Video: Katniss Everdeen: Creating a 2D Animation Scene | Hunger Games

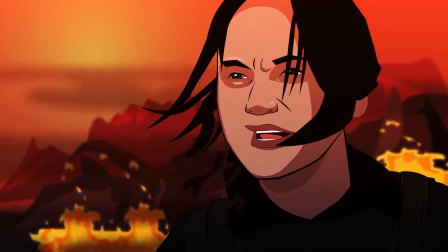0:00 Welcome to the final part of this project, of the Hunger Games project.
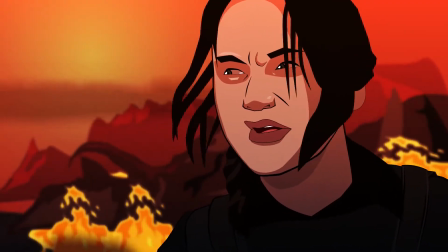0:03 So in this video, we'll be putting all the scenes that we created together and create this final animation that will be played in full at the end.
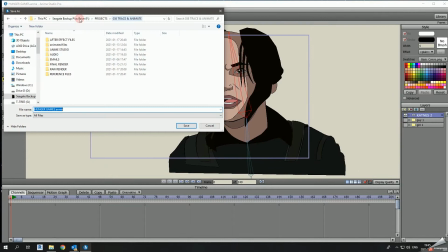0:12 Now, this was a very exciting project that I did. I think because of the cycles and the fire that we did, I was very happy with that.
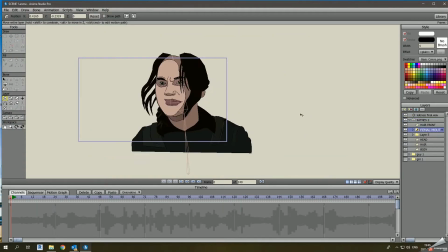0:22 So starting here with the first cut shot that we did was Katniss.
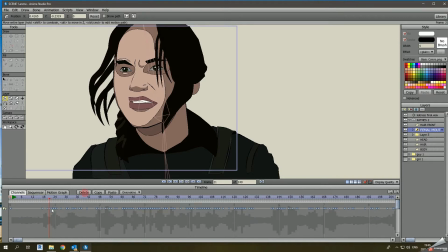0:25 As you can see, her skin color did change from the original video that I did for her, and that's because I just wanted it to look better,
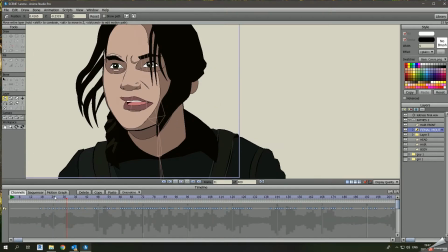0:33 and the whatever colors we were going to add were going to come towards the end of the project when we put it in a compositing software, which is After Effects. Now, the first thing that I did was lip sync, and I think, as you'll note,
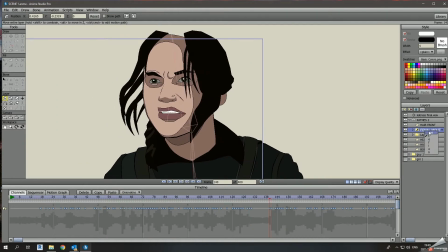0:48 this is almost the first thing that I always do going into the project. So unlike cutting it apart into different sections, what I did was with Katniss is that I lip synced the whole project,
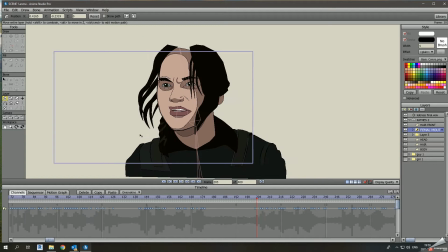1:01 did everything, and then just cut the portions that I needed and also came back to it towards the end. So here it was just lip syncing, as you can see. And then here right now there is no background, but once I get into that, I'm excited to show you the fire and the backgrounds and all that nice stuff.
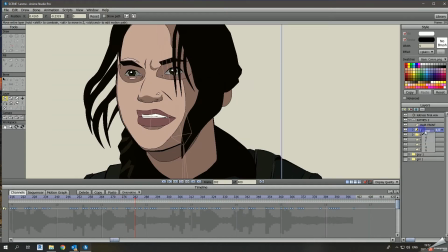1:20 So here it was a lot of work with the lip syncing, and I think that took most of the
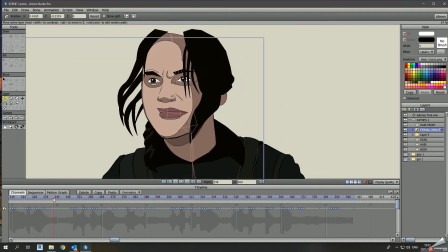1:28 time when it came to this final animation creation. Now, in total of this project together, it was actually 6 hours, which is very short actually,
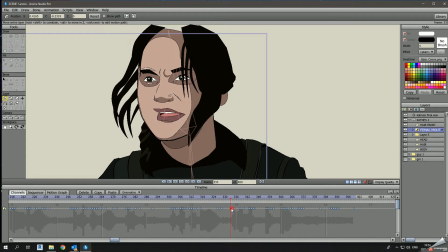1:39 and I think it could be even reduced to 4 hours, but you know, I prefer to take breaks within the project.
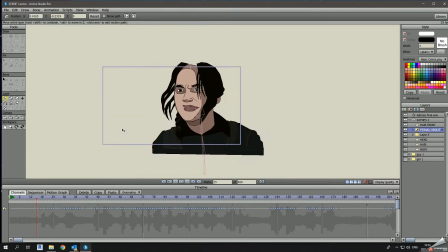1:47 So here you can see I'm just lip syncing, making sure that, you know, the important parts where she says words, you know, works out.
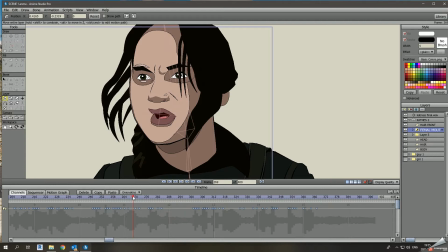1:55 So you can see I'm just testing it here, and I think it looks great.
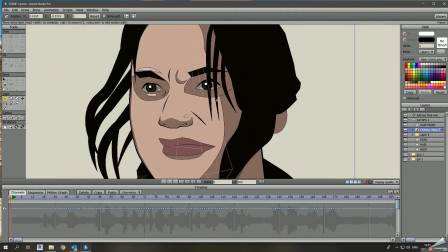2:00 You can see it does look like she is talking, and she does look upset on her face.
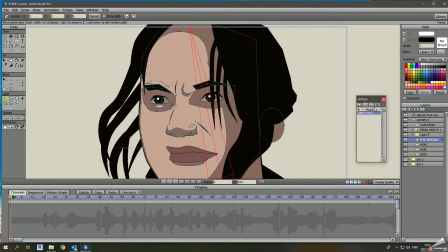2:06 So there is that almost facial expressions that do reflect the emotions.
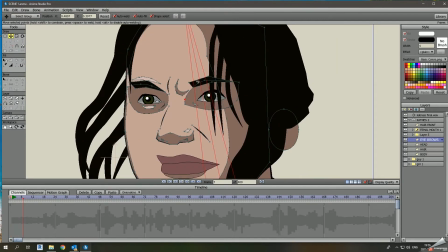2:12 So here,
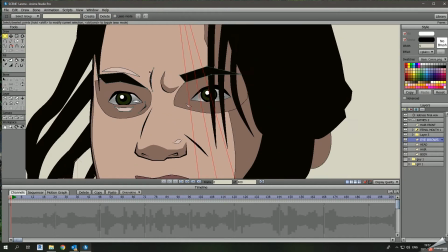2:14 what I was doing is just playing around with the eyes, making them squint, you know, as she started getting more emotional.
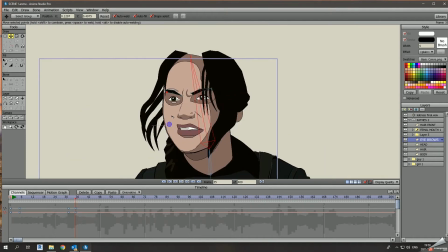2:24 And then here, so what I did here was that I just created a duplicate of the eyebrows, so that the eyebrows.
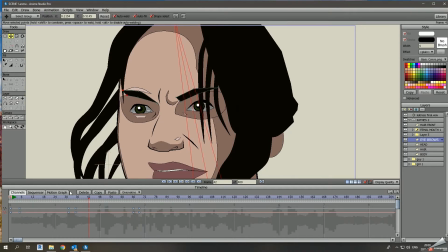2:33 So what I did here was that I just created the eyebrows, and then it sounds like eyebrows, like, you know, bro, hey bro.
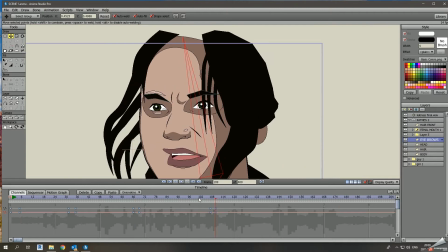2:41 So here with the eyes, you can see I'm just playing with it,
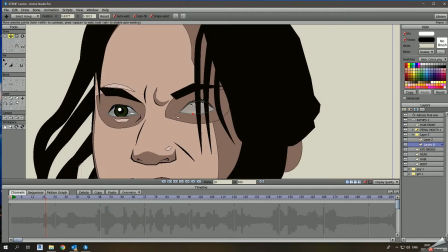2:45 and then it didn't come out as well as I would have wanted to in terms of the movements,
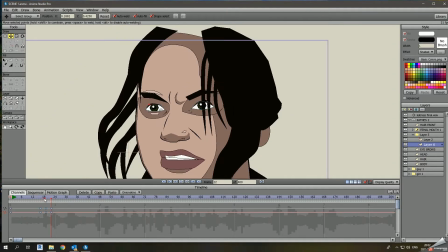2:51 but I realized because we created a loop cycle, you know, it would have been very difficult.
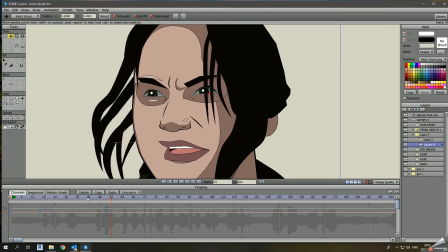2:57 So here I'm just creating the parts where she blinks, and then unlike just copying and pasting all the blinks,
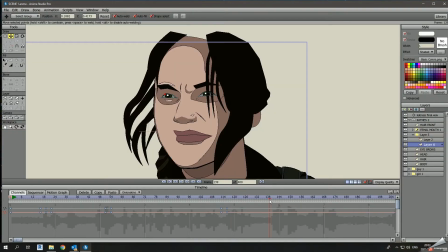3:02 what I did was I made her eyes squint, you know, just to show her, you know, how emotional she is.
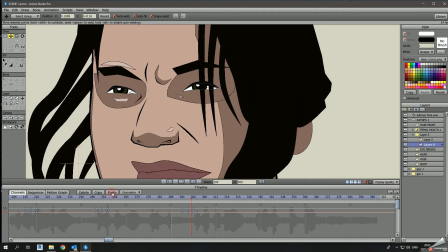3:08 Like, she looks like she's about to burst. She looks sad and angry at the same time, if I can put it.
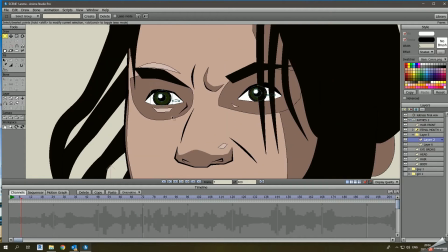3:15 So here you can see I'm just copying the rest, and then I think that was about it.
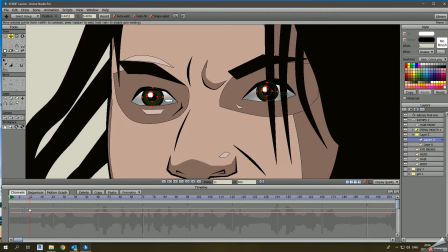3:23 So here what I was doing is I was just creating that little eye movements that I always try to include in all the projects. Now, in terms of the final animation, this didn't reflect all the way through, I think because there's a bit too much going on or too much to look at, so it's very difficult to see
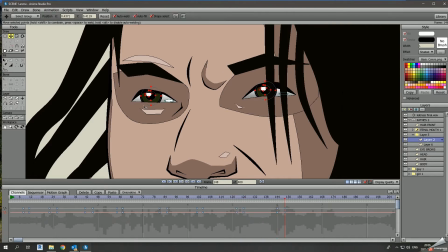3:41 these eye movements in the final project. But again, for me, it definitely adds to the whole character animation when I do these sort of projects with the characters here.
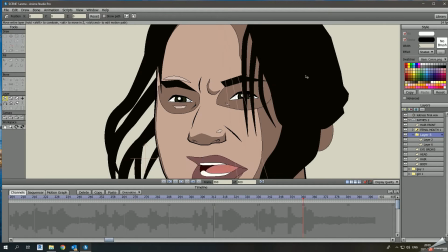3:53 So here you can see she's moving, it's just moving the eyes,
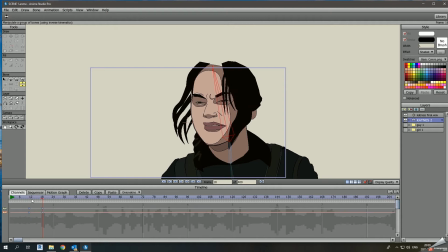3:58 you can see, and I think that does, for me, definitely does add life to the character.